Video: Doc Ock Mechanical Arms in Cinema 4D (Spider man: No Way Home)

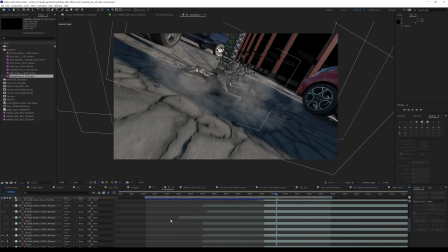[8:03]
So I'm playing around with all these and then start importing all my smokes in my scene in Adobe After Effects.
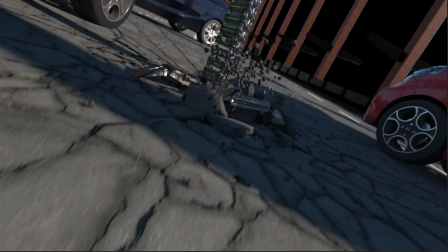[8:08]
Then you can use the Z-depth map to really extract details to extract the depth of your scene.
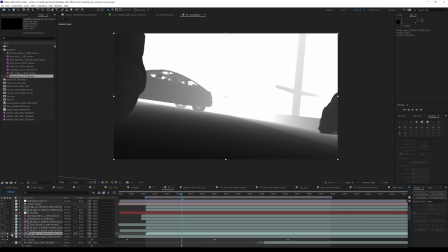[8:15]
So then you can use the luma map with your fog and playing around with the effects a little bit you can put the smoke behind something or make it come
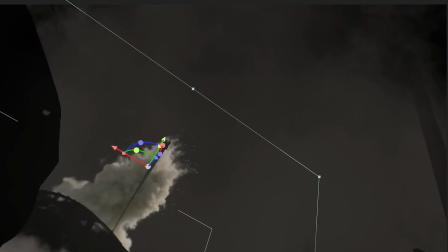[8:22]
through something and for example when the impact hits You can see that the smoke wraps around the stones and that's exactly what I
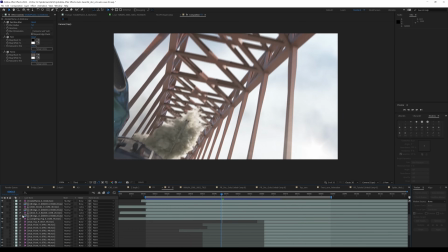[8:30]
wanted to go for So you can see depth in the scene. Alright putting everything together that shot is now done Now let's move on with the other shot that I have recorded in the green screen room.
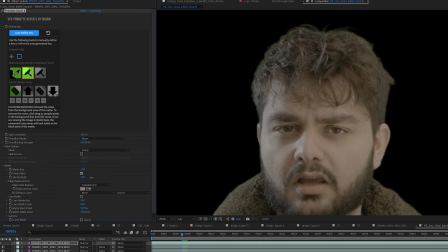[8:40]
I'm going to import this shot as well in Adobe After Effects and use the primate key here from Red Giant to remove my background here.
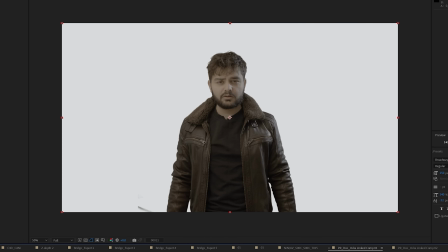[8:48]
Once I have my background removed, I just replace the background again using smokes and atmospherics from Action VFX to make my scene more interesting.
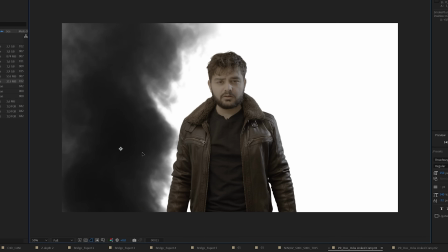[8:57]
Have some stuff going on there. Also, you can use their fire embers to get a little bit of particle going on. and that just adds a lot more depth and more excitingness to your scene.
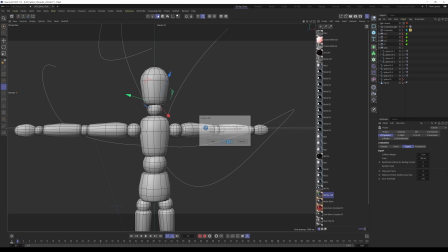[9:08]
Once I'm pretty satisfied, I jump back into cinema, and now since that I have already modeled my entire robotic arm, I don't have to do that again. All I have to do is now instead of creating one spline, is creating four different splines.
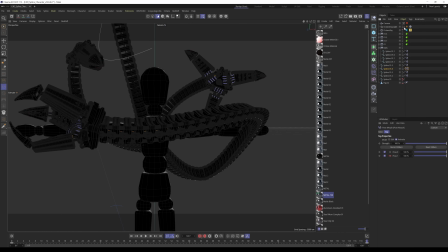[9:20]
Then I'm again doing the same setup with the cloner and the spline to get my arm to show. Now there is another problem. And how am I going to animate the spline so it actually looks like the arms have a little bit of life to them. It's really hard because with a joint system you can animate it, but with splines you cannot really animate the position of a spline, or can you? Well, there is a way.
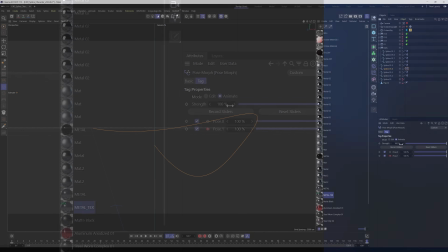[9:43]
You can use the post morph tag and just enable the points mode here to morph your points into a different position. And as I only have three to four points on each spline, I can easily modify the position in the beginning and the end of my timeline
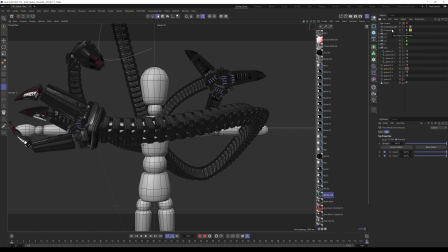[9:59]
and it will look like the arms actually have motion to them and I have complete control. I can choose exactly where I want the arm to be.
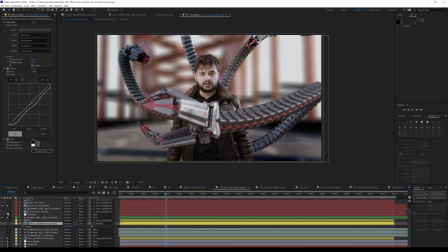[10:07]
Then I've again exported everything in Adobe After Effects and using again the ZDEP pass I've started to put arms in the background,
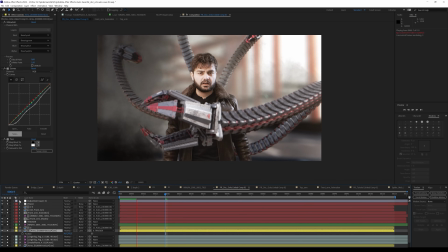[10:15]
put some in the foreground and also try to immerse them with the smoke and fogs from ActionVFX. And then adding in some sound effects and everything should give you a pretty cool result. Let's take a look.
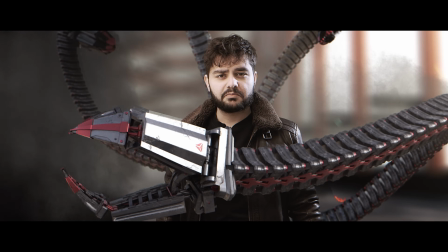[10:31] Hello, Peter.
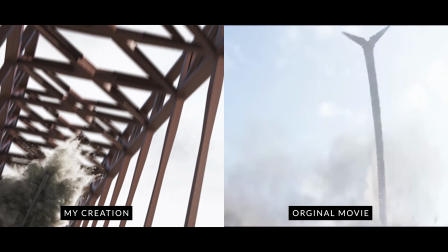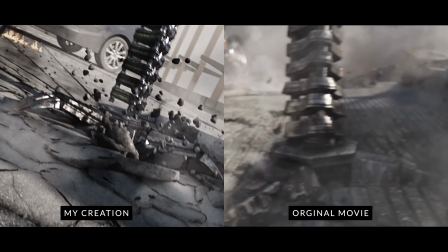Alright, so that's my final result. I hope you enjoyed it. If you did, please give this video a like and also be sure to subscribe to the channel if you aren't already. Also, hit the notification bell to stay notified when I upload new videos. And apart from that, I hope to see you in the next one. Until then, create epic videos.